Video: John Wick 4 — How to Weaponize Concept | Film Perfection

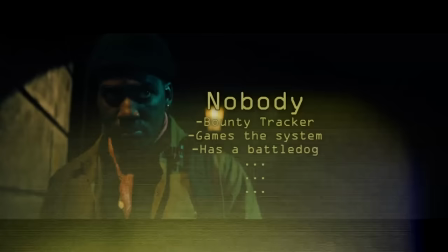12:51 At least you have something to differentiate and remember them as well as their action.
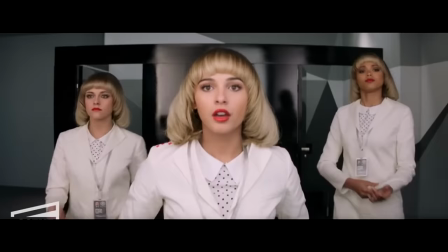12:56 Because in a lot of modern actioners, the problem is the opposite, that there's no specificity.
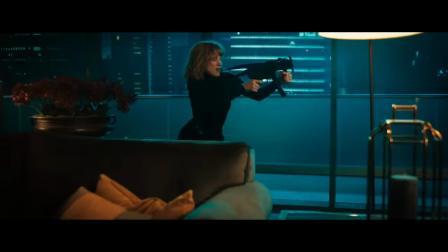13:02 All the heroes in 355 are the same. Doesn't matter if there's CIA or BND or CCP or MI6 tech.
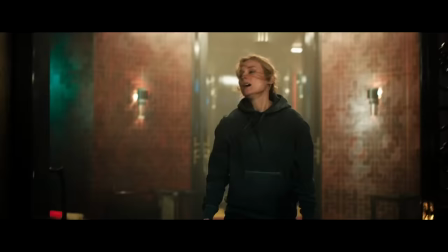13:10 All of them just indistinguishably punch and shoot bad guys in unison without issue to save the world from evil.
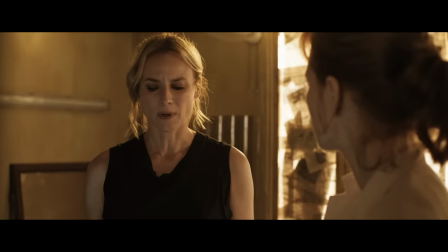13:17 You know, cause I can totally see nothing happening when agents from the US and China are trying to get their hands on a new WMD.
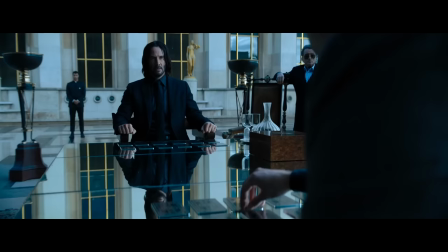13:29 And so, much like with locations, identify who your character is and then build the action from that.
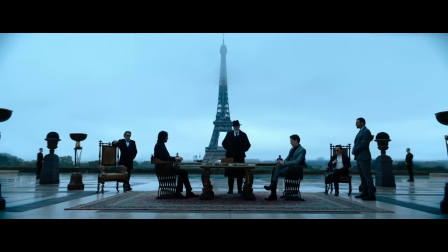13:36 For example, how can you conclude John's fight against the high table in a memorable way?
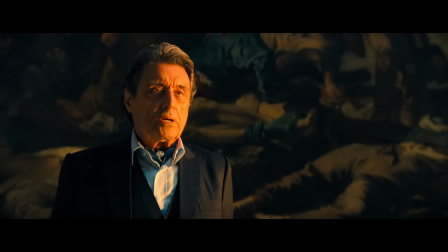13:40 Well, the High Table is this very ancient power-maintaining order in the Assassin world, so maybe there is something there.
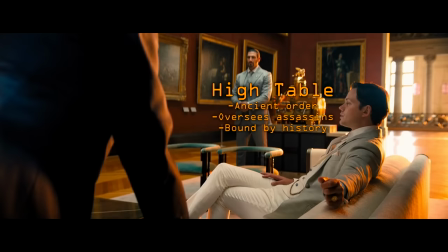13:47 Through the old ways and the old laws, John Wick calls you to a duel. And what exactly?
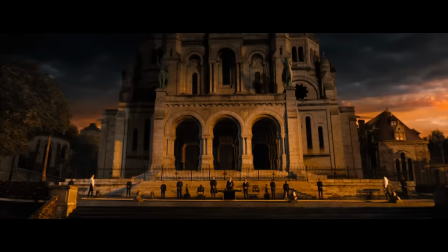13:53 I'm Mr. Wick's terms.
Yeah, John's end of the road comes down to this old-timey duel against his friend representing the Table's interests.
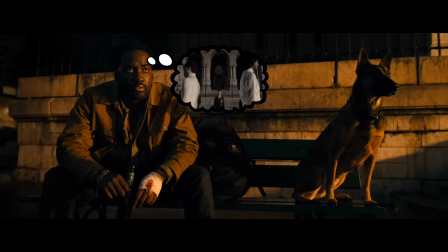14:01 Again, it's up to you whether that's good or not, but the point is that it's much more interesting and memorable to see John's conclusion happen in
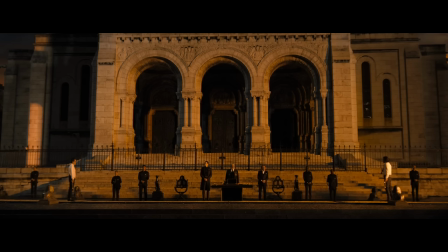14:09 this manner than if it happened in just some other gunfight that could happen in any movie.
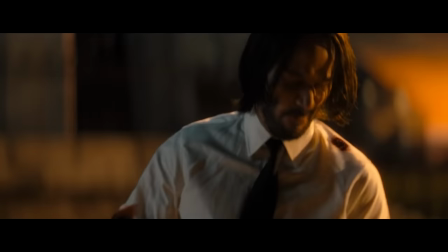14:13 This is a more exclusive conclusion that John Wick can have just because of who he's fighting.
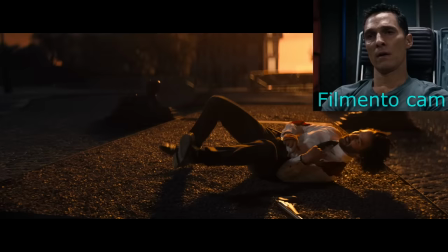14:23 John Wick
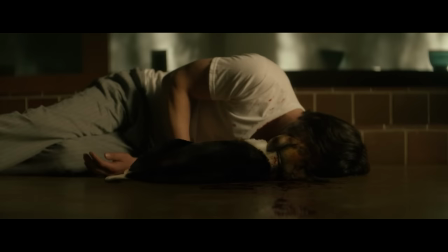14:31 is special because he was a ticking convo time bomb set off by the demise of his dog.
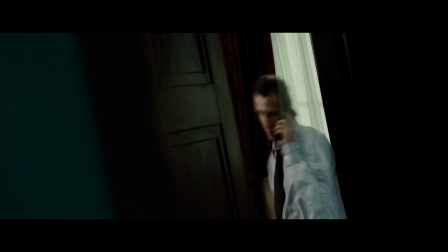14:36 Bourne is special because he's an amnesiac constantly fighting from a lower stance of information.
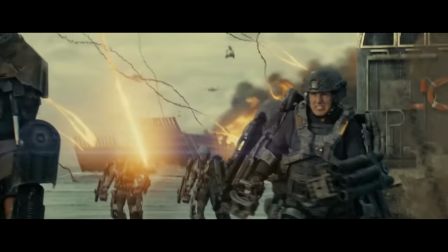14:42 Private Cage is special because he's a noob soldier who has to die enough times to gain the skills to end the war.
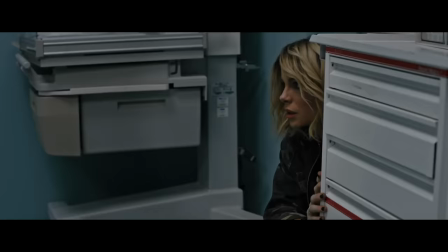14:49 Even Kate Beckinsale in Jolt is special because she has this anger disorder that she can't control which leads to some unusual stuff.
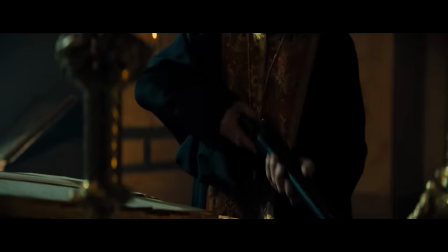15:02 So, ask yourself, what is it specifically that your character is, and how do you create your action from that?
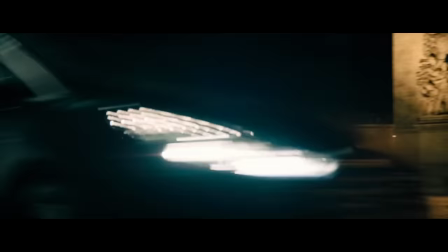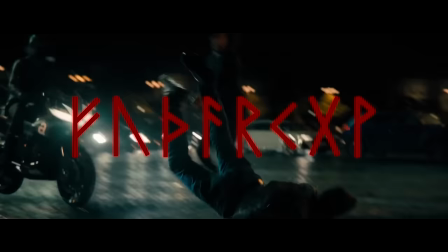15:18 Finally, the overall way this movie creates fresh action is by constantly looking
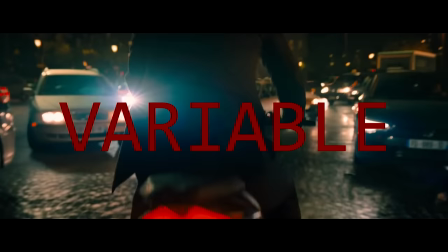15:23 for extra variable elements to boost and lift the action into new heights with.
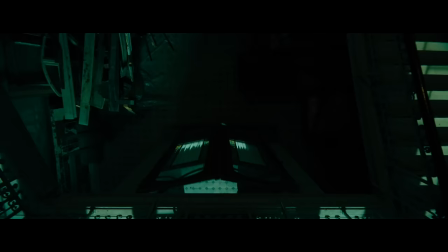15:27 For example, when John runs into this building in Paris, the only purpose of it is for him to lose his attackers and get to the church for the duel.
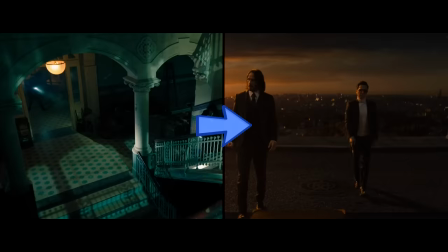15:35 All that needs to happen is that he gunfights his way out. That's it.
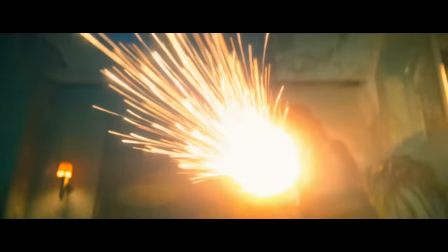15:39 But instead of being content with just that basic requirement, the filmmakers ask, well, what if there's more?
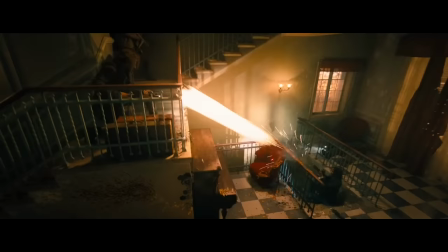15:47 What if the attackers also carry dragon's breath shotguns? What if John gets one?
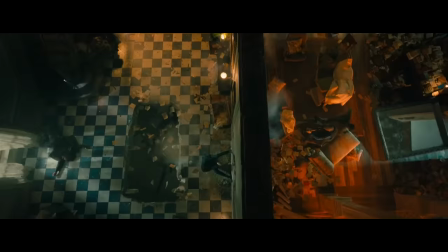15:51 What if we go all out on a visual mayhem? The scene doesn't require it per se, but regardless, looking for that extra thing turns it into one of the greatest action scenes of all time.
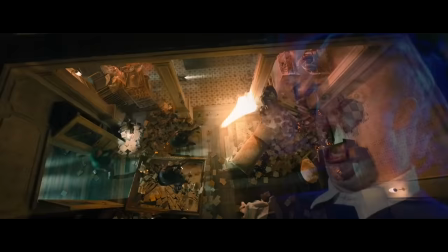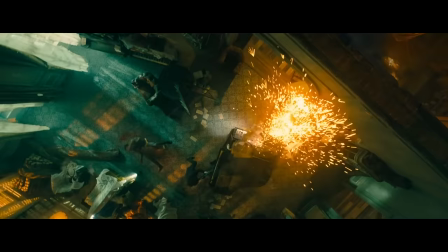16:12 And that's a very crucial mentality for every writer and filmmaker to adopt.
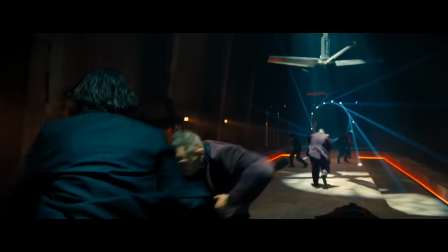16:17 Does Scott Adkins have to be in a fat suit at the club? No, he could be just Scott Adkins. It would be enough.
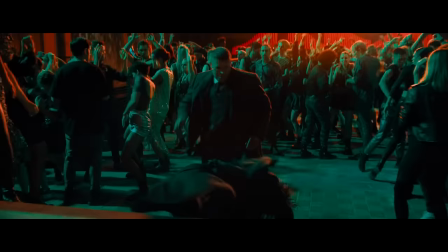16:24 But because he is this big guy with that literal body armor around him, it's something very different from all other Scott Adkins action scenes.
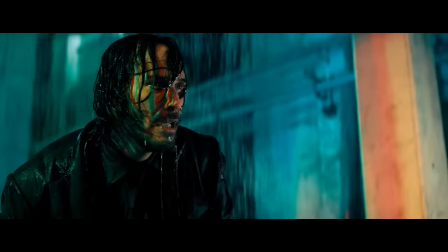16:32 Now, the scene is about John trying to stop this human rhino who cannot be stopped or kept down
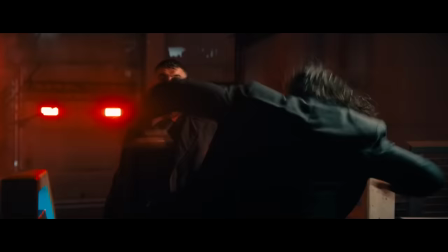16:37 until you come up with a more interesting demise for him by using his own size against them.
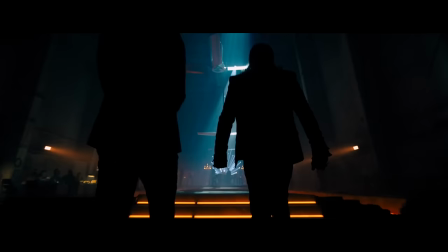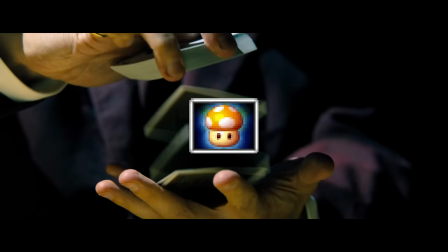16:49 In a sense, think of it like those variable boxes in those Mario Kart games.
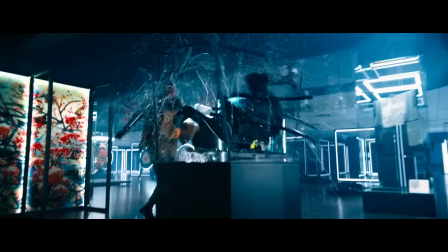16:54 The game would function without them just fine, yet their existence makes it all that much more exciting.